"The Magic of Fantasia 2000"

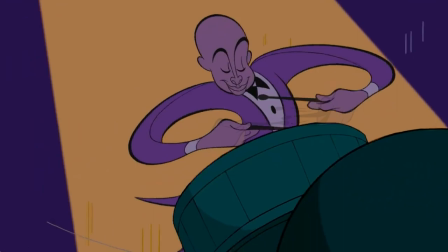It's such perfect visual storytelling, and the synergy extends to the picture's relationship with the music as well.
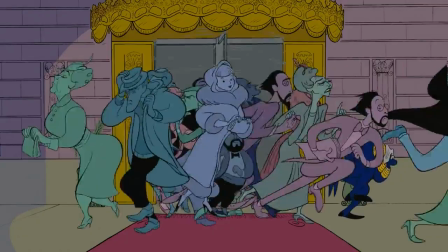When the music picks up speed or volume, the characters' movements respond in kind.
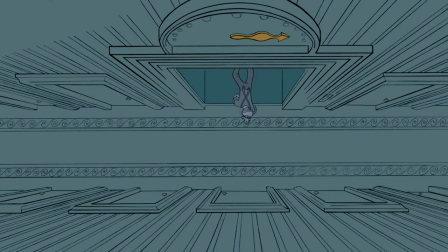When the instruments drop out on a quiet note, so too do the characters resign to their current unhappy positions.
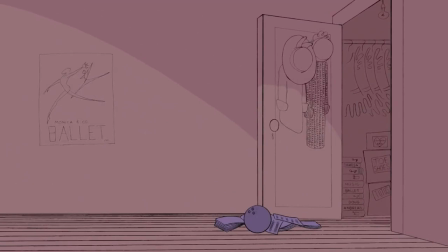But despite the rather bleak setting, this is still to me the funniest segment in both Fantasia films.
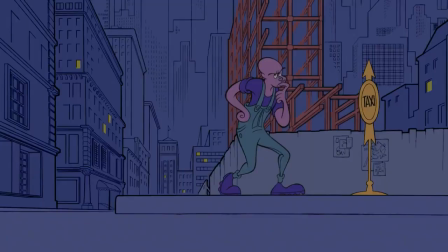The resolution comes from each individual's rejection of the roles that they'd been pressured to fill, and through each of their actions, they help unintentionally solve each other's problems.
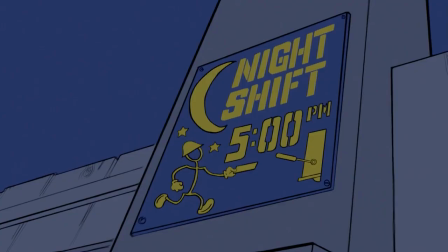The construction worker's eventual decision to leave his job and hustle his ass over to a jazz club leaves an opening in the night shift for the guy who needs a job,
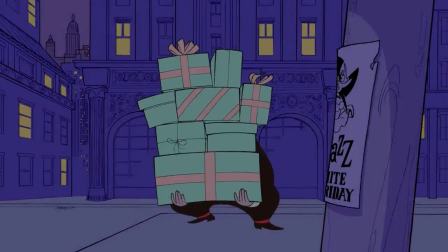and he accidentally yoinks the snobbish wife away from this goofball, freeing him up to go to the jazz club.
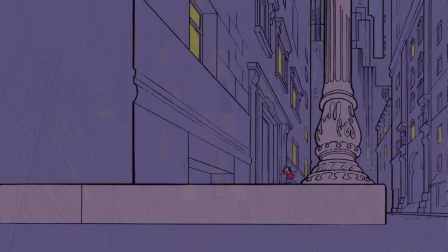And in the musician's hurry, he kicks the ball that this little kid is chasing after, inadvertently helping her to reunite with her parents.
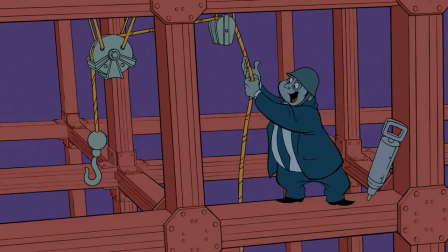The thing I really love about it is that what makes this guy happy is having the job that this other guy doesn't want.
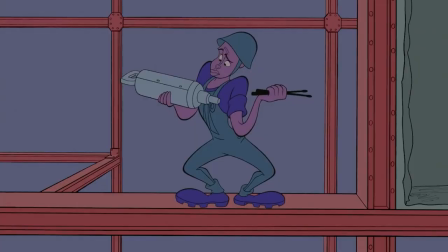Kinda shows how it's not the work itself that's inherently undesirable,
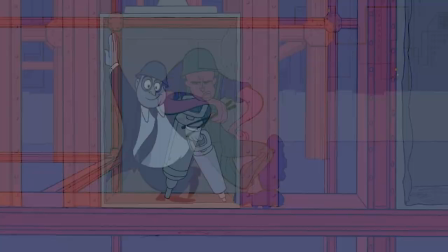it's just construction ain't where this fella's heart lies, but there is someone else in the world who'd be happy to do it.
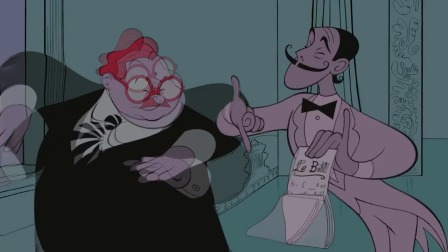This whole-ass sequence stands out in the program as a fantastic work of art all on its own. It casts its gaze upon a few incredibly human problems that most people face in life, examines them through the lenses of a fantastic illustrator and composer,
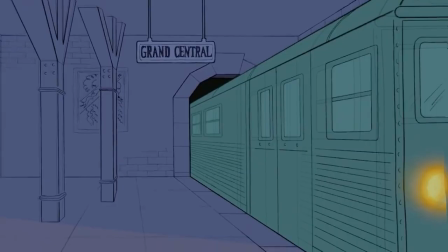and presents a beautiful celebration of how we all impact each other in small ways throughout our daily lives.
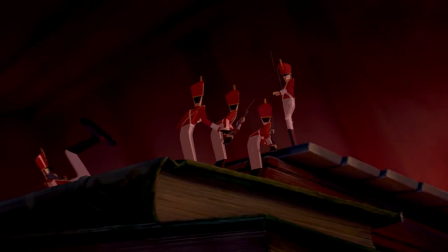So, unfortunately, this is where Fantasia 2000 starts to falter for me and never fully gets its ship back together until Firebird.
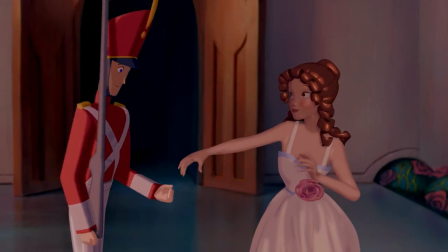The Steadfast Tin Soldier is satisfactory, I suppose, but it's a satisfactory number that comes right after two amazing ones,
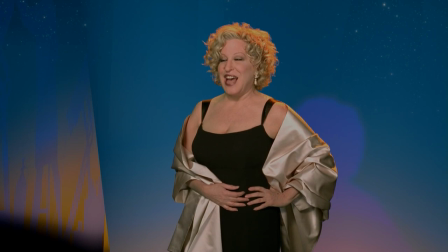and you have to endure a rather patronizing introduction from Bette Midler before you even get to watch it.
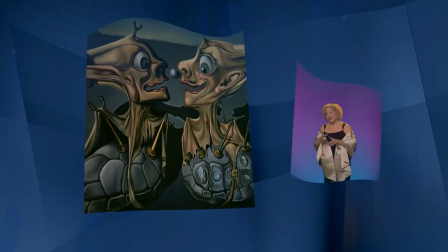Now, Salvador Dali, you know the Limp Watches guy.
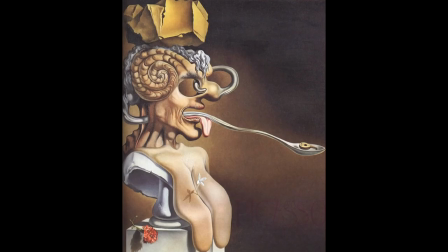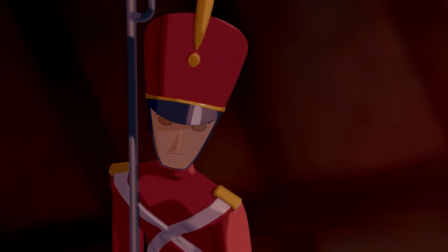You know the Limp Watches guy.
Tin Soldier is kind of the worst of the CGI in this film.
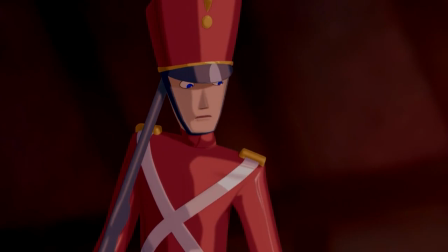The plasticky texture is appropriate for the dolls and toys that the segment is focused on, I guess,
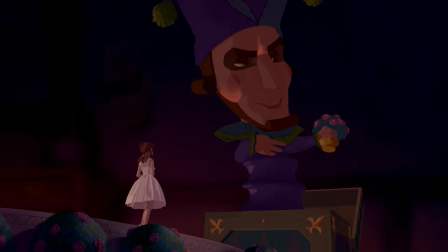so it's not even all that bad on its own, but the toy's movements are very stiff and subdued,
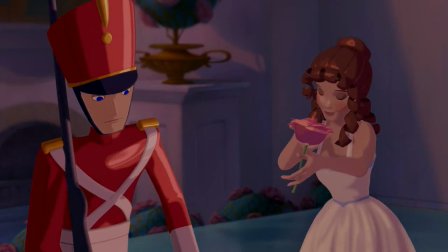which unfortunately doesn't suit the music well at all. Shostakovich's Piano Concerto No.
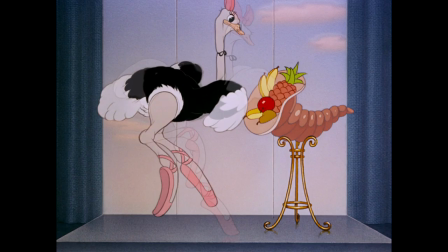2 has a metric buttload of staccato, which I think would be better accompanied by the quick exaggerated movements that,
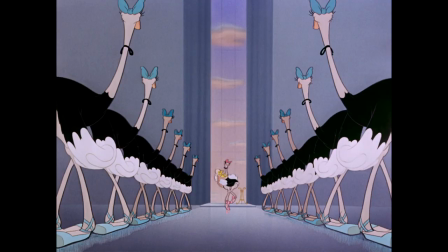say, the animals perform in the Dance of the Hour sequence.
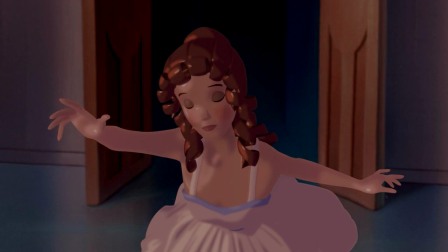Even though the whimsical tone of the piece pairs pretty neatly with the fairy tale setting, the sequence just doesn't have a good leg to stand on.
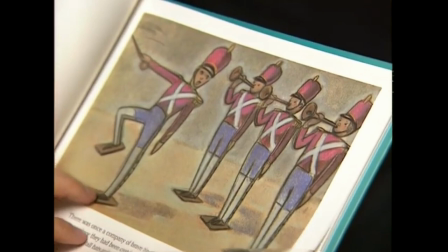I guess, though, that this sequence does provide a really strong example of one of the guiding principles from the Fantasia project.
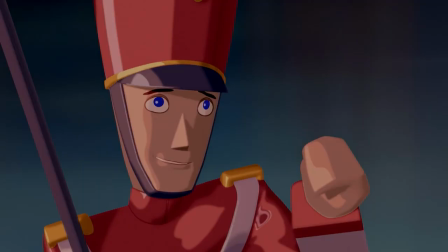Where a film normally has the music come in after the film is completed, Fantasia put the music first, and used the visual language of animation to emphasize that music.
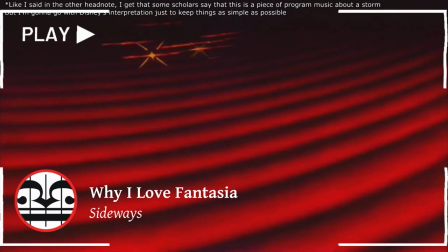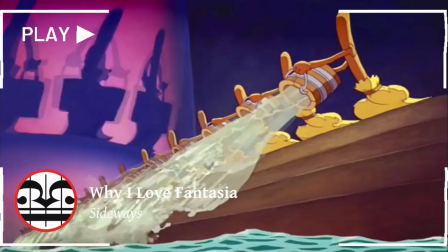Regardless of whether the music was an absolute piece that never had anything other than just the music associated with it,
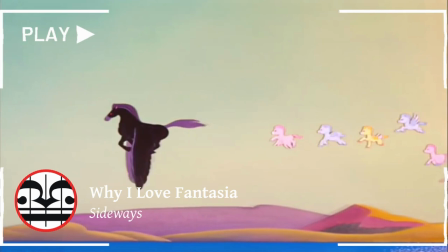or a piece of program music like a symphonic poem, or even something that was somewhere in the middle, the animators had to figure out how they were going to represent the music in their own visual art form.
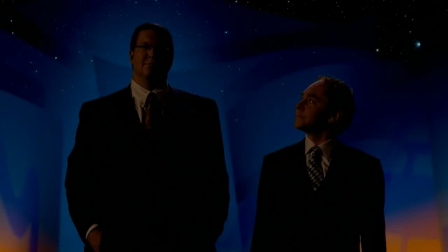And yeah, that's really all I have to say about this segment. so, uh, let's whine about the celebrity hosts now, I guess.
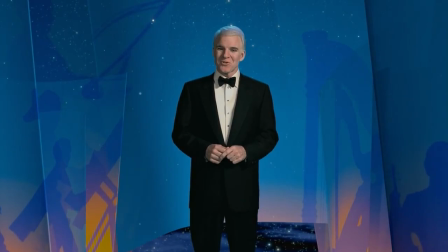Who wrote this?
This film is just over an hour long and features nine different hosts.
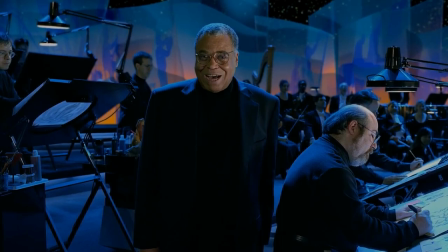Jesus Christ. Some of them are perfectly acceptable and would likely do well as the host of the entire movie.